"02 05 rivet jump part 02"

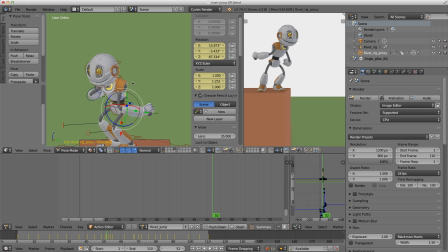[16:31]
So you don't need to worry about weird stuff. It's going to look okay. All right, and this is where I'm breaking the joint. This is the frame where I'm actually animating on 3 axes. So we're going from here, which is just on the Z, and then we're going into this pose here.
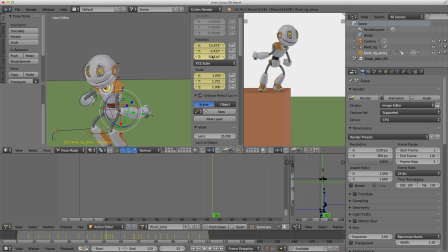[16:50]
It has all 3 axes, and then we're back to normal here. But you might also know that I'm doing a little bit of stretch and squash on the limbs just to accentuate.
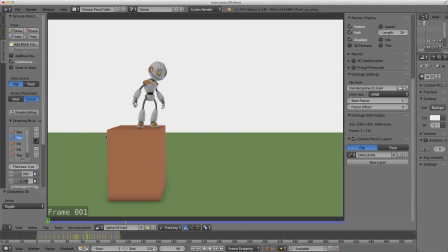[17:00]
So let's have a look at this in the video clip editor, just to make some notes for myself before I show it to an animator friend of mine and get some final polishing notes so I can make this look as good as possible. All right, so let's go back to frame number 1, and I'll just play this a few times so you can see it in all its glory.
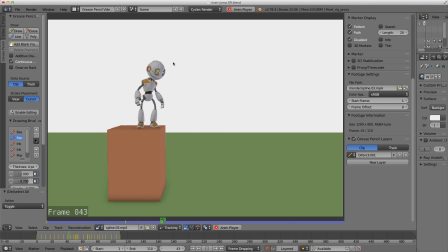[17:20]
First thing I notice is I'm going to have to move the camera up because over here he's jumping out of the frame, and I've got more room at the bottom here. So I'm just going to grab my camera and just shift the camera up a little bit, just so it's maybe about there, and then he's got more headroom at the top there.
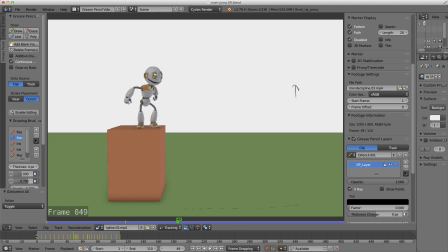[17:38]
So that's something that I was fighting with. All right, let's have a look at this start bit. So this pose here, this animation into this bit, you can see it's a little bit weird still.
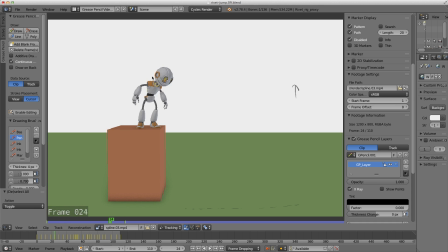[17:50]
So I fixed a lot of the problems, but he kind of feels like he hits a wall, like he moves forward, and then he just clunks with his chest. So I'm going to tidy that up a little bit, so somewhere around there. And then also there's something weird happening with his hands. So he gets here, and then his hands is kind of flap out.
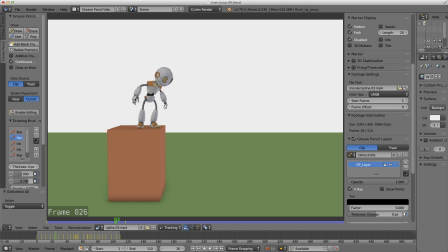[18:09]
So that's just some edited animation that I should have paid more attention to. So I'm going to try and fix those poses. All right, I'm liking how I'm just having a look at his hips now. I'm looking at how they're bouncing around like in an arc.
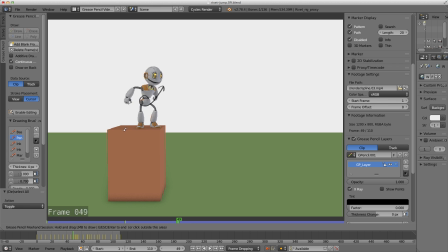[18:26]
So then that's doing a nice little jump off here. Just having a look at the jump frame now. So I like how he's stretching off, but I still need to do a bit of polish work to make sure that every single pose is looking good. So this one's a little bit weird.
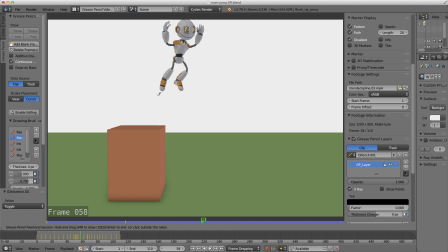[18:42]
If I'm looking at the feet, I need to, I'm just going to do a little bit of polish work, but it's looking great for the end of the splining stage. Now you might be able to notice this arc at the top kind of goes a little bit flat. Now I haven't drawn it on the right thing, but I'm just showing you.
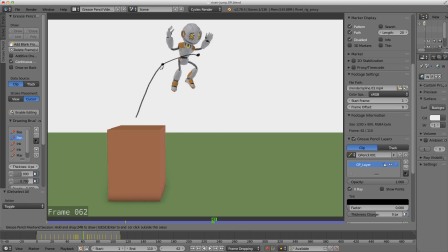[18:58]
This is intentional because what I want to do is I want him to jump up there, and I want him to spend quite a few frames as hang time because I want to accentuate the change in direction. So he's jumping up, I want him to hang there, and then I want him to shoot down really, really fast.
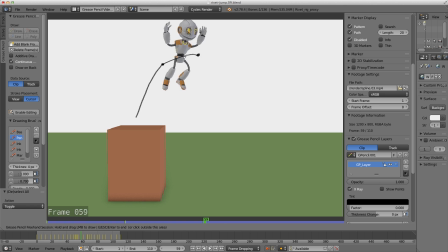[19:15]
But if I'm looking at the spacing here, so here's the top of my arc where he starts to come down, I think I just need 1 extra frame, so between frames 62 and 63, just so he,
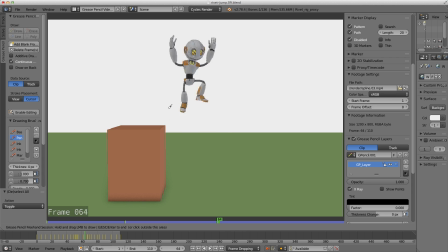[19:32]
just looking at the spacing now, just so that he doesn't change directions quite so fast. So he just needs 1 more frame somewhere around here just to give him a better ease into the change of direction. And I'm also looking at the spacing of these hips, and I'm noticing that the second last frame
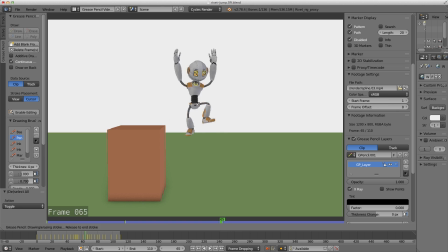[19:54]
this spacing between 65, 66. Yeah, so if I look at this frame here, so this one here it's moving this distance, which is actually shorter. So he's actually slowing down before he gets to the ground. So when I'm doing the polishing, I'm also going to make sure that he doesn't slow down.
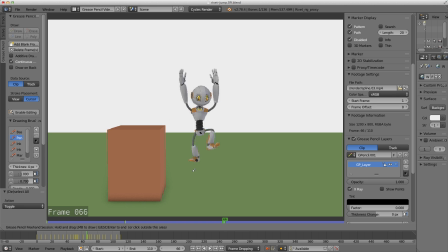[20:13]
But I'm also going to be fighting with the feet, because the feet are going to be doing a similar thing. But I'm going to have to strike a balance between not creating a really bad pose with this leg,
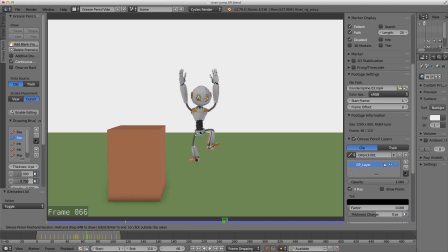[20:25]
with these legs, and speeding him up on the ground. You can also see I've stretched out his hands here to give a nice stretch frame. Alright, so the landing's working a lot better. I'm not liking how these feet are kind of coming down.